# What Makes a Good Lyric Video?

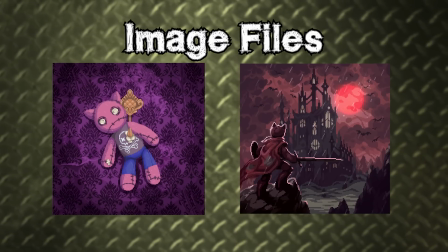20:31 If you have an album cover or a single cover you can use, then use that.
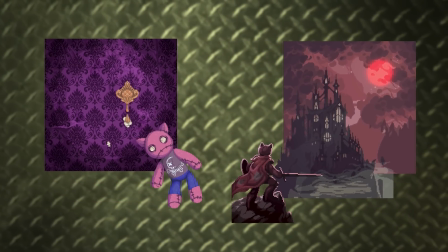20:35 If the artist has organized it so the cover is drawn with different layers, then you can render them as separate images and create simple animation around it.
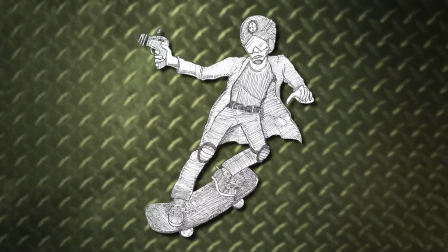20:43 For me, I'm just gonna use one drawing, and that's a drawing that my partner made for me for this song.
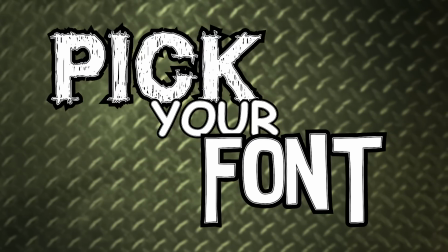20:48 And lastly, you want to pick your font. If you have something already that comes free with the PC, great!
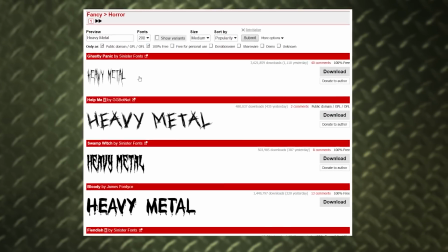20:55 If you want to download a font, just remember to double check if it's actually free.
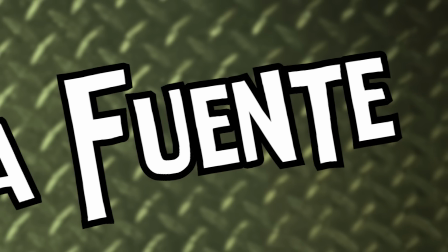20:59 For example, the font I'm using is Intensa Fuente that I used in my Eggpunk video, because it was fitting and it's 100% free.
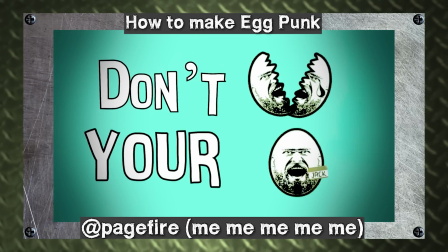21:07 Having the same elements such as font and color scheme through multiple lyric videos will make the Eggpunk EP look more like a cohesive project.
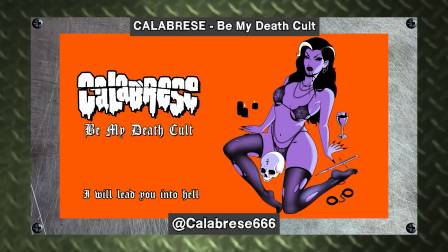21:15 Just look at what Calabrese did with their Death Cult's EP lyric videos.
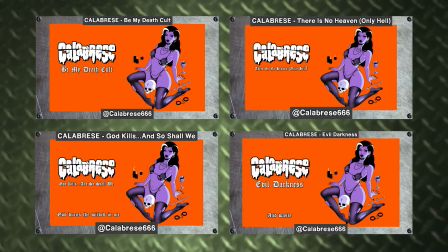21:19 It's all made with the same format, which can make making multiple lyric videos an easier process.
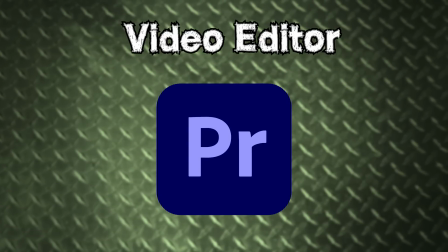21:24 The video editor I'm gonna suffer with is Premiere Pro, but you can easily make what I make in any video editing program.
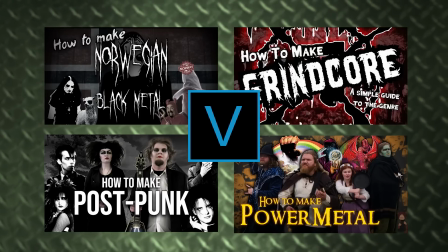21:31 All the early Pagefire videos were made with Vegas Pro up until I switched with how to make crustpunk.
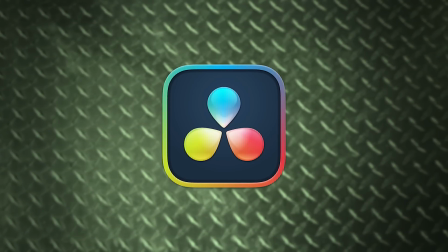21:36 You can also try out free video editors like DaVinci Resolve. Just make sure to look up tutorials on how to use it.
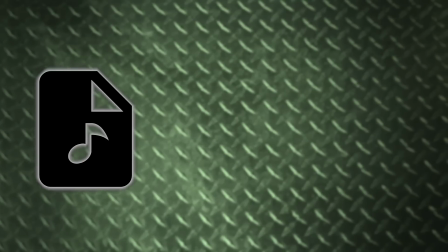21:42 Don't ask me. Alright, we got the song, we got the text, and we got the art.
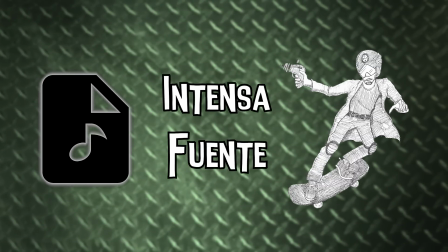21:47 So now we just need the idea.
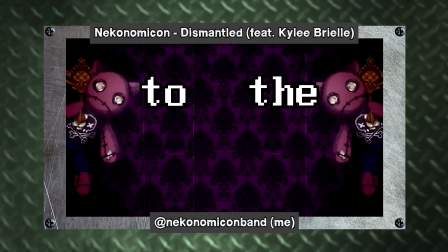21:50 I want to keep this lyric video as simple as possible to illustrate how much you can do with limited resources.
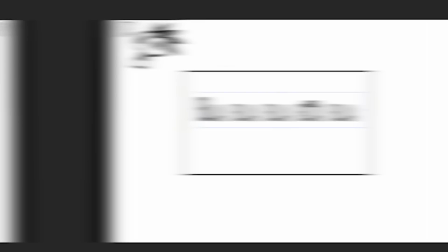21:57 So I'm gonna do this lyric video the same way I did the horror punk songs. Text in the middle, white text with black borders, and mustard yellow background.
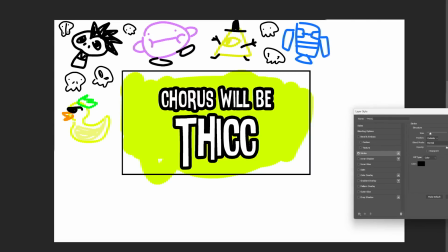22:05 The verses and the chorus are gonna be very distinct. Verses will have 2 or 3 lines.
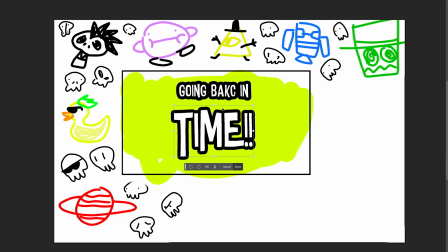22:10 The choruses will have the last word be larger to create a bit of a punch. I'll animate the skater boy behind the text and focus on different parts of his gear.
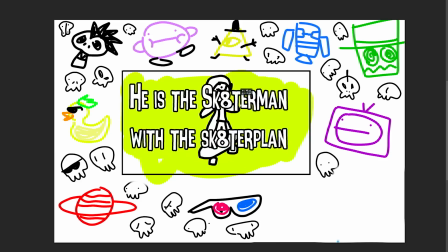22:19 Then give all the text very simple animation. And then top it off with some royalty-free effects.
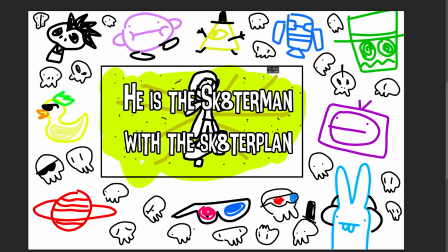22:25 And then finish it with some simple touches like dirt animation on the background, the intro text, and some extra small details.
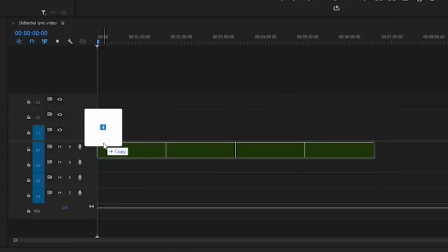22:32 Alright, time to set up the Premiere project. First I put all the audio tracks in and sort them so that the drums and vocals are at the bottom.
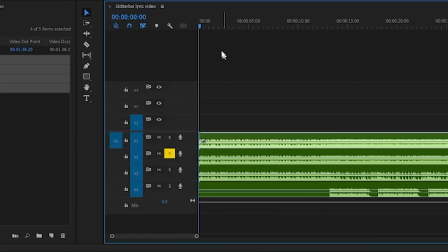22:39 Then I set the full song to solo and start planting markers.
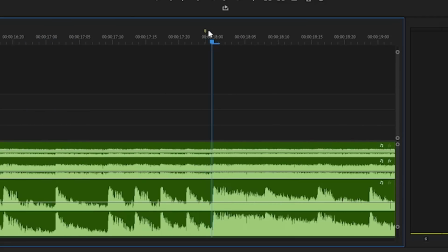22:43 Then I use the drum track to reposition the markers exactly on the hit, cause Adobe kinda sucks with syncing the markers to the hit automatically.
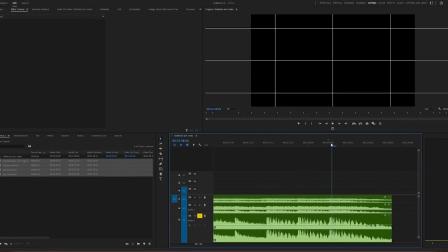22:51 The markers will help us easily find the verses and the choruses. It will also make certain things easier to snap to the rhythm of the song.
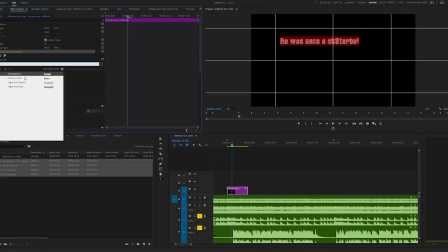22:58 Then I started adding in the text, making sure I have the right font and adjust them to the middle of the screen.
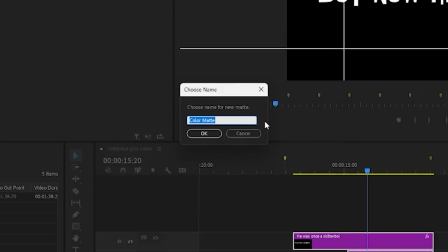23:03 So having this grid right here helps a lot. Then I added my background and I can already see that the white text is impossible to read, so I added in the black borders.
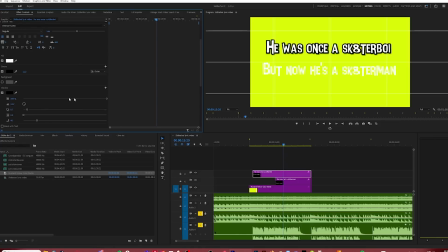23:12 As an experiment, I experimented if I wanted borders or drop shadow, and I found the borders to be much easier on the eyes.
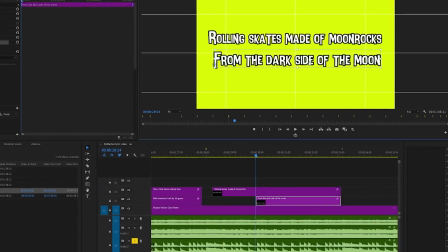23:19 Then came the long process of adding and syncing the text. I made a rule that if the text didn't fit in 2 lines, I would make it 3 lines instead.
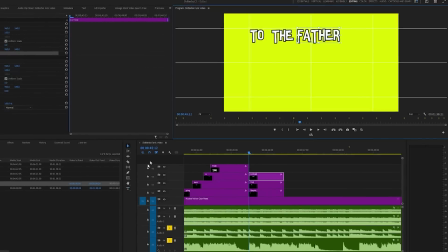23:27 This process can take around half an hour or an hour depending on how much text you have in the song and how you want to sync it.
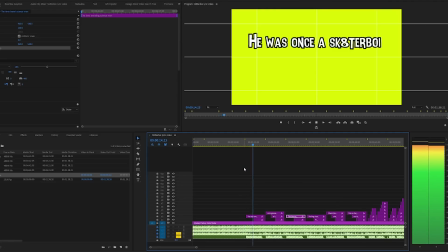23:33 After all the text is added, I double check to make sure that all the text is synced and ready, while also maybe seeing if there's some spelling errors I need to fix.
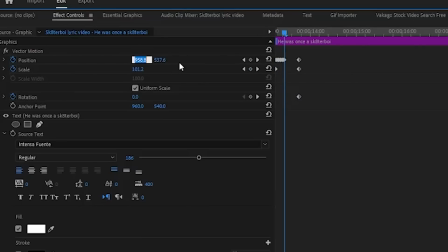23:41 Then I decided to add a very basic animation to the text. All I did was making it zoom out a little bit and shake for around 8 frames.
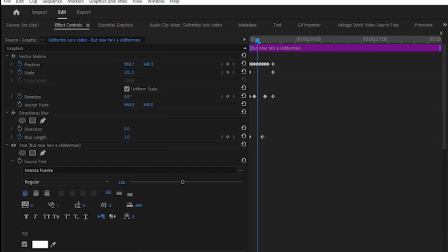23:49 Then I added a very subtle directional blur to make it hit a bit harder.
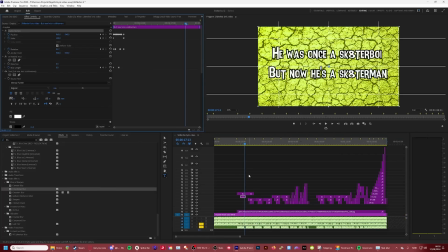23:54 Once I was satisfied, I copied the effect from one track and added it to all the lyrics.
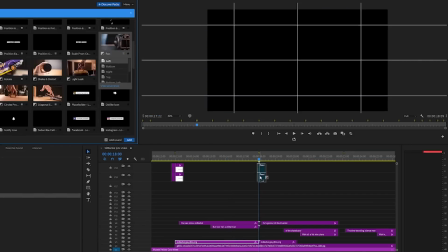23:59 Then it was time to add the skater boy. My goal with this drawing is to have him just glide from one position to another on each section of the lyrics.
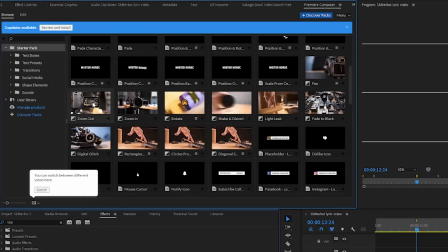24:08 Then I added a bit of movement with Premiere Composer to add some transition shots so that when it goes from one section of text,
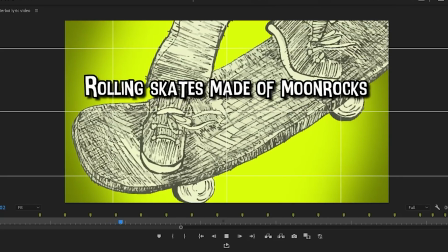24:14 it goes to another one without me having to animate the text. This program is also free, by the way.
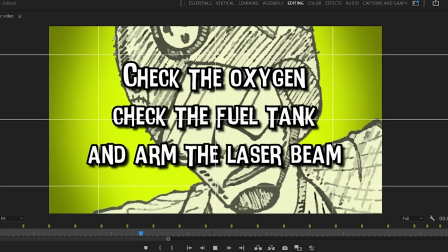24:19 This is also done in a way so that when it cuts to the next section, I can easily make the art asset change from one position to another.
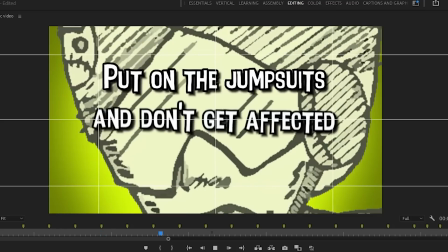24:26 So we can focus on the laser gun, the skateboard, and the face. And then I added a very subtle shadow around the background.
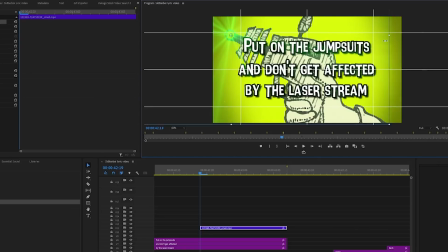24:33 Then I used this Premiere plugin to add a royalty-free video effect on some areas such as the chorus to give it a fancier flair.
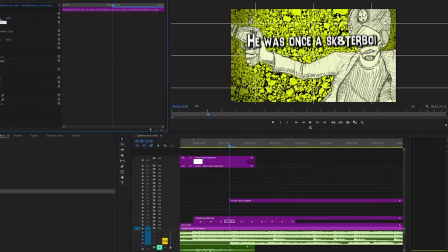24:41 After that I added a few dirt textures and filtered the fuck out of it to give it a bit of grit.
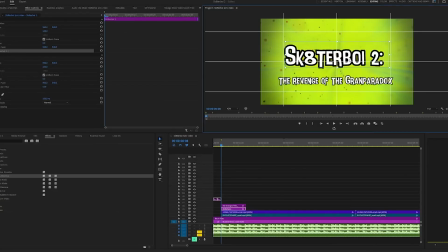24:47 And also done so the yellow background had some variety. And then finally, I fixed an intro for the video that shows the Pagefire logo and the song name.
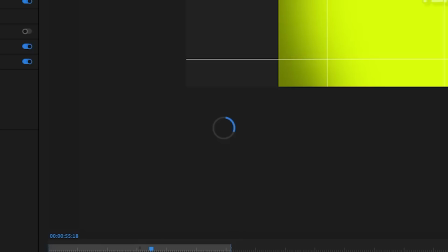24:54 And now solo the main song, hit render, get irritated that it keep fucking crashing,
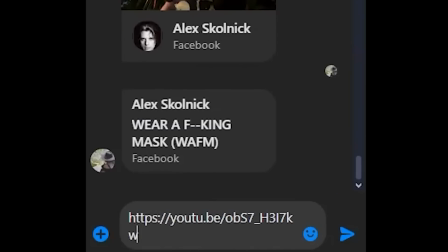25:00 and then fix it, re-render, send it to people for grammar correction and making sure they can read the lyrics,
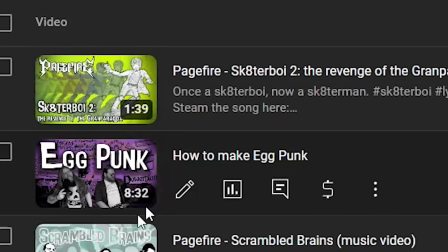25:05 and then you can upload it to YouTube, and then rake in that sweet engagement, so make sure to click like and subscribe and watch the video.
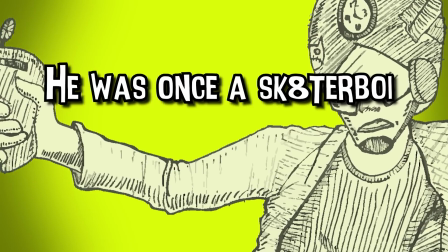25:14 Whoa! He was once a skater boy, but now he's a skater man.
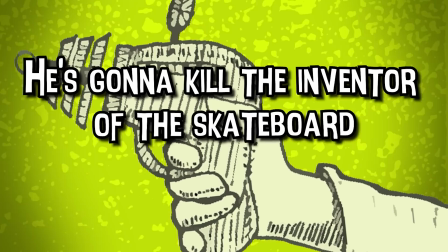25:19 He's gonna kill the inventor of the skateboard with all of his nice plans.
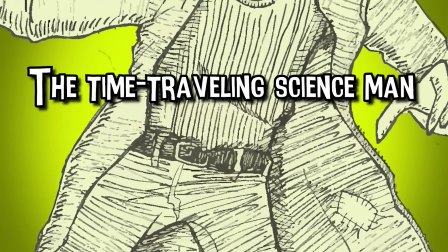25:24 The time-traveling science man with invention built by his goons.
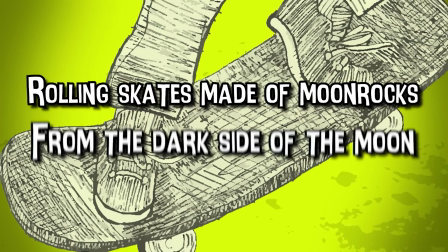25:30 Roller skate made of moon rocks from the dark side of the moon.
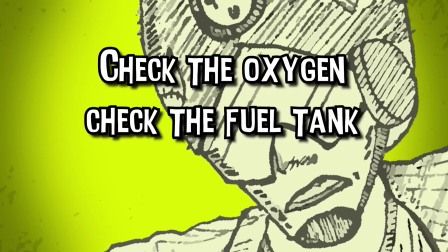25:34 Check the oxygen, check the fuel tank on the laser beam.
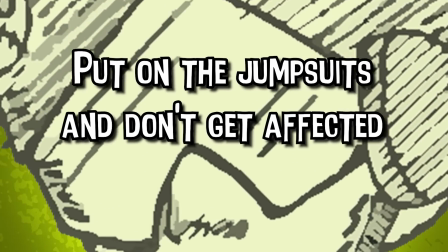25:39 Put on the jumpsuits and don't get affected by the laser stream.
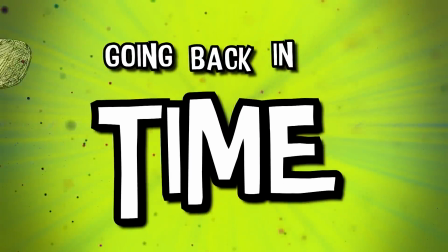25:45 Going back in time to the father of the skate.
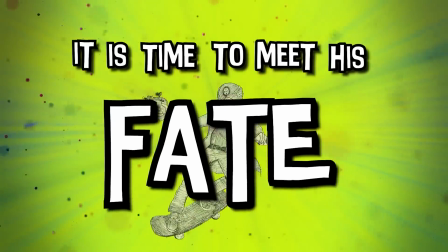25:50 Going back in time, and it's time to meet his fate.
Part 5, conclusion.
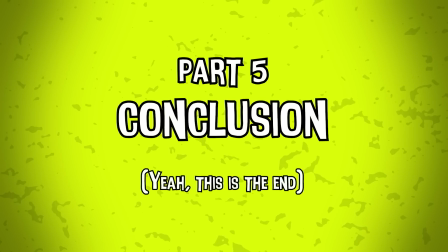25:58 Yeah, this is the end. Hopefully with this brief insight into the history of the lyric video along with these examples should inspire you enough to make your own lyric video that's grammatically correct, accessible, and good. If you did it right, you created a lyric video with heavy replay value that people will genuinely enjoy watching. If you're just starting out, then it won't be the most spectacular production, but you will get better with practice.
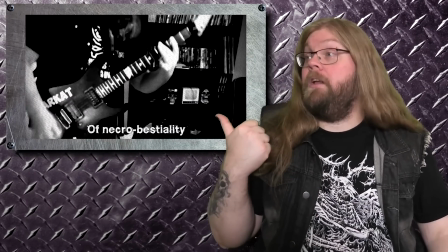26:21 You know, just look at my own old lyric videos. Hell, look at this one.
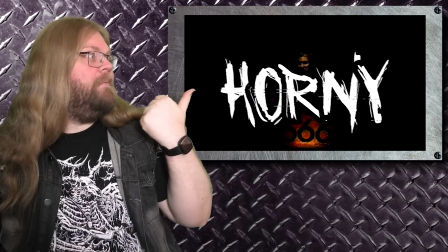26:25 Oh, that one's, you can stop staring now. It's best to look at what other people are doing and dissect them for yourself, seeing what works and what doesn't work. Just don't look at mine. No! If none of this was new information for you, but you still watched until now, then thank you for watching. Feel free to leave a comment on what your favorite lyric video is and why. If anyone followed this as an actual tutorial, feel free to go to the Pagefire Discord server and share your work. Link in the description, which might actually be here now because YouTube is changing its layout again, so you know, just wherever it is. I want to give a huge shout out to the love of my life, LovelyMetalhead, who has been a huge inspiration for this video, who gave me the idea and helped me with half the script. I love you. I love you too. Yeah. And I also want to give an extra shout out to the Discord server for giving me some lyric video suggestion. This has been Andri, and I don't have an outro yet. Bye!